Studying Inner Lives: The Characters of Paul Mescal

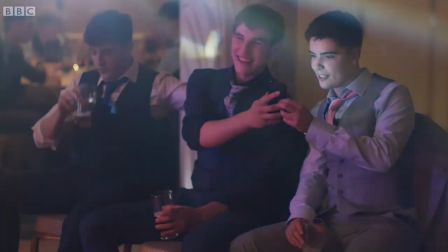She doesn't go to the debs at all and, clearly having a bad time there, the last straw is when Rob shows him intimate photos that his girlfriend sent him.
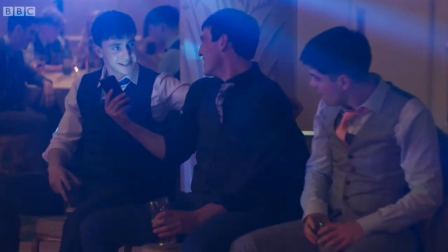Nothing gets a bit fucked up showing pictures of your girlfriend like that. She's just there waving at you.
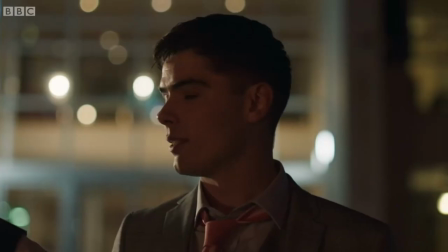He's outside later when Eric mentions that it's a pity Marianne didn't come and asks Connell what was going on with them.
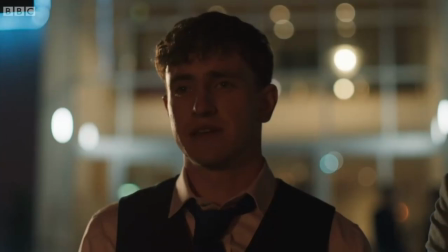Sure everyone knows.
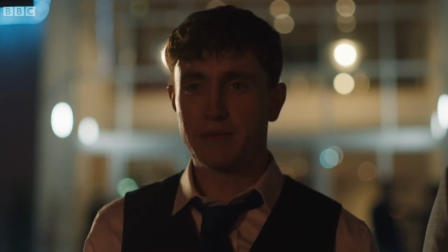Right. Was it going on for long?
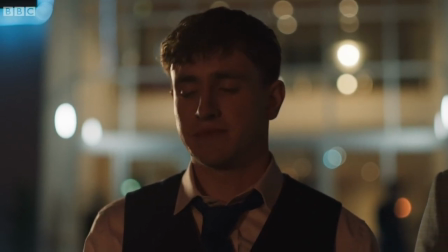Yeah. What was the story there? You doing it for the laugh or what?
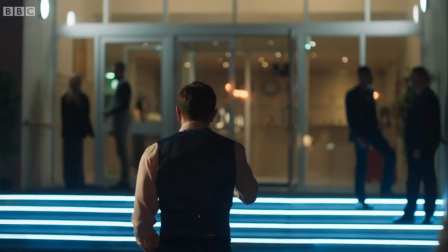He's devastated by the realisation that it really wouldn't have mattered if he told everyone about the relationship and he didn't have to hurt her that way at all.
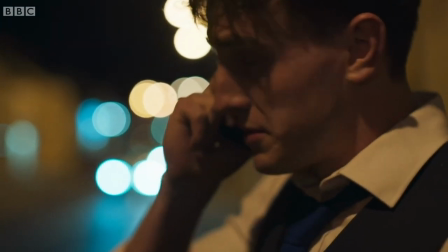It's only then, while also drunk, that he can actually confess to Marianne how sorry he is and at that it's only over a voicemail.
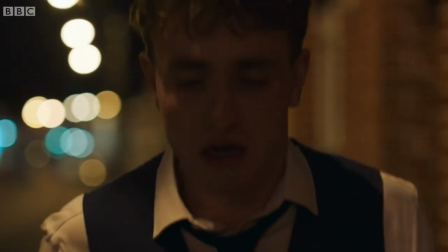He tells her he loves her again, but even during this heartfelt confession, Mescal's performance gives us the feeling that Connell already knows it's too late. One of my favourite things about Callum is that for everything that's going on behind the scenes, I think he's an excellent father. Charlie's construction of Callum is so wonderfully smart, because I feel like we've seen many neglectful, absent, single fathers. In a binary. Yeah, totally. They're like one thing. And Callum is a single father. I feel like he jumps between jobs, but the thing that he is best at is being a dad to Sophie.
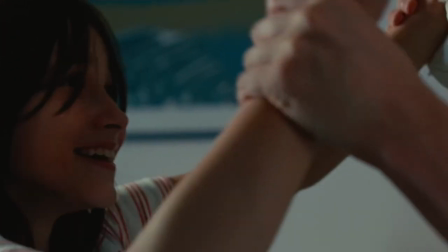Callum can be overprotective of Sophie.
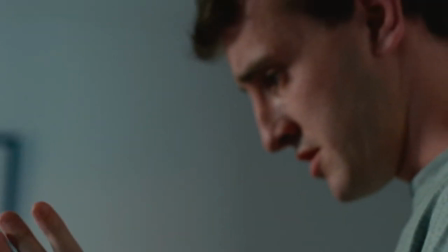He teaches her self-defense, showing good intentions and trying to teach an important skill, but he gets very pushy.
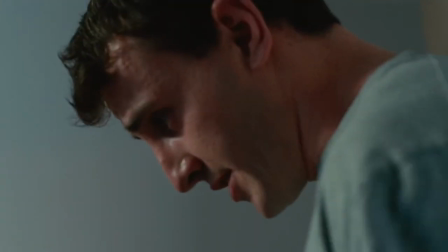It's as though he's become totally focused on this one thing in the moment, and isn't seeing how he's upsetting her.
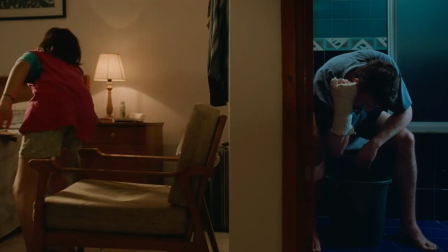Something else we see throughout the film is that he's treating her like she's a bit older than she is.
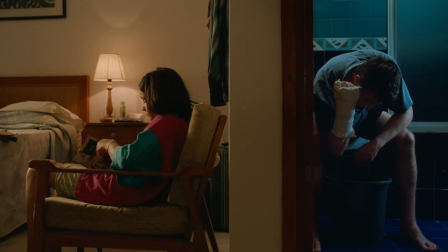He's recommending her books that are too advanced and trying to make her dive in the water when she doesn't feel confident, with a level of focus and pushiness that makes the viewer feel uneasy. But there's a more internal struggle Callum is trying to keep down.
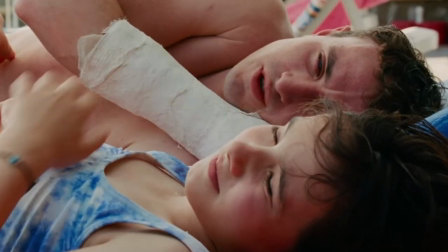Even so, it's always clear that Callum loves Sophie, and she's the most important thing in his life.
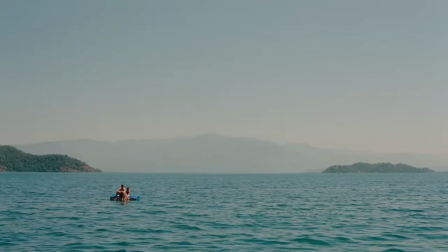Everything he does, even when it goes wrong, comes from a place of either trying to care for her or give her a better life.
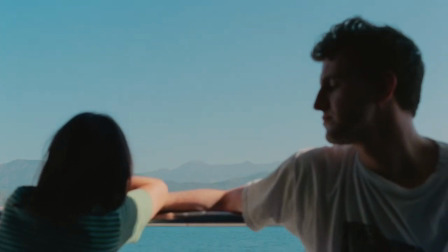Although they have very different stories, Connell's struggle isn't unlike Callum's in Aftersun.
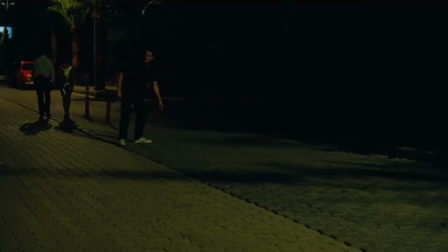As the film progresses, it becomes clear that Callum is suffering from depression.
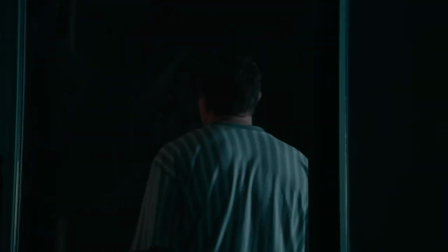The early signs show his difficulty sleeping and general lethargic feeling throughout the day.
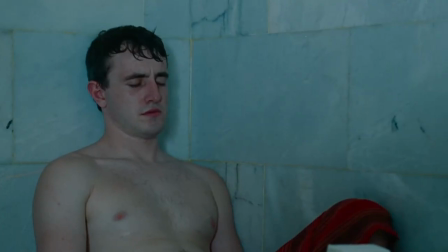He falls asleep often or slips into a bit of a daydream type state.
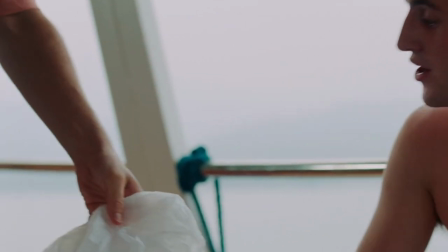The way he carries himself gets across the feeling of fatigue that comes to a head when he's going scuba diving and needs help from the instructor to get his wetsuit on.
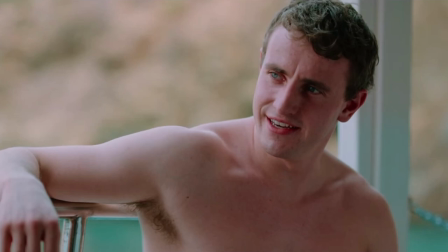Callum appears lighthearted and laughs, but I think that this physical struggle with a small thing helps to show this feeling of something that is about to boil over.
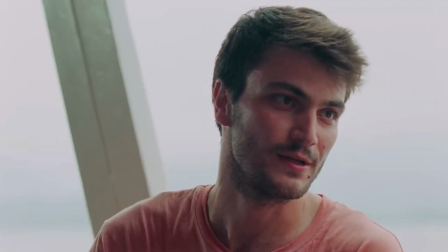A small issue with a simple solution is even too much for him to bear. And what follows is the first explicit statement of his depression.
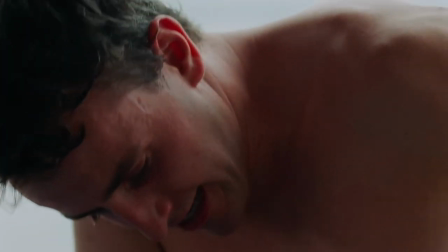I can't see myself at 40, to be honest. I'm surprised I made it to 30.
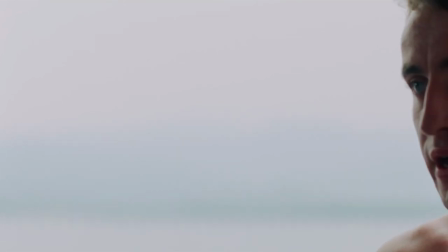Now, looking back at the scene where he tries to teach Sophie to defend herself, it's different.
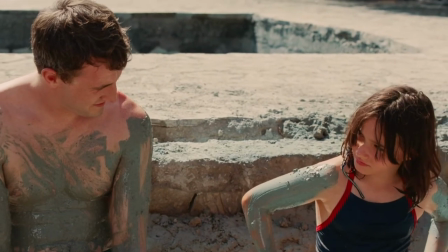He's putting all the energy he has left into being a good dad and trying to teach her as much as he can,
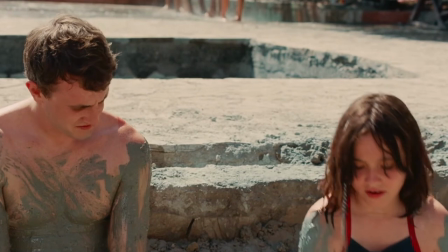because he doesn't really think he'll be around in the future.
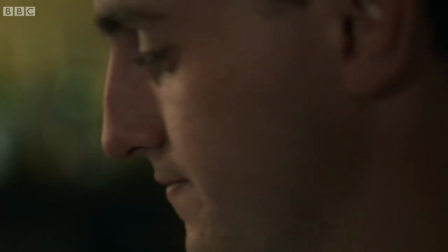Another common factor in Callum and Connell's stress is their lack of financial stability.
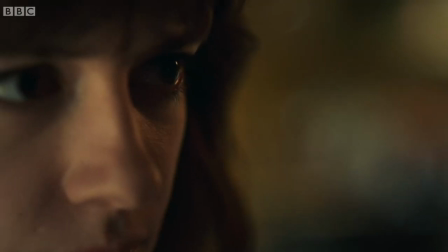Connell needs somewhere to stay for the summer after losing his job and his room, and he'd like to ask Marianne if he could stay with her.
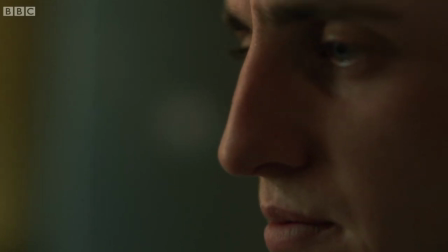Her family is very well off and owns a flat in Dublin, but his pride won't let him ask for help.
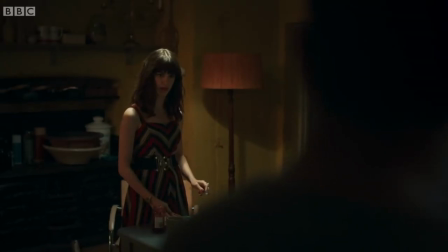So you'll be going back to Sligo then?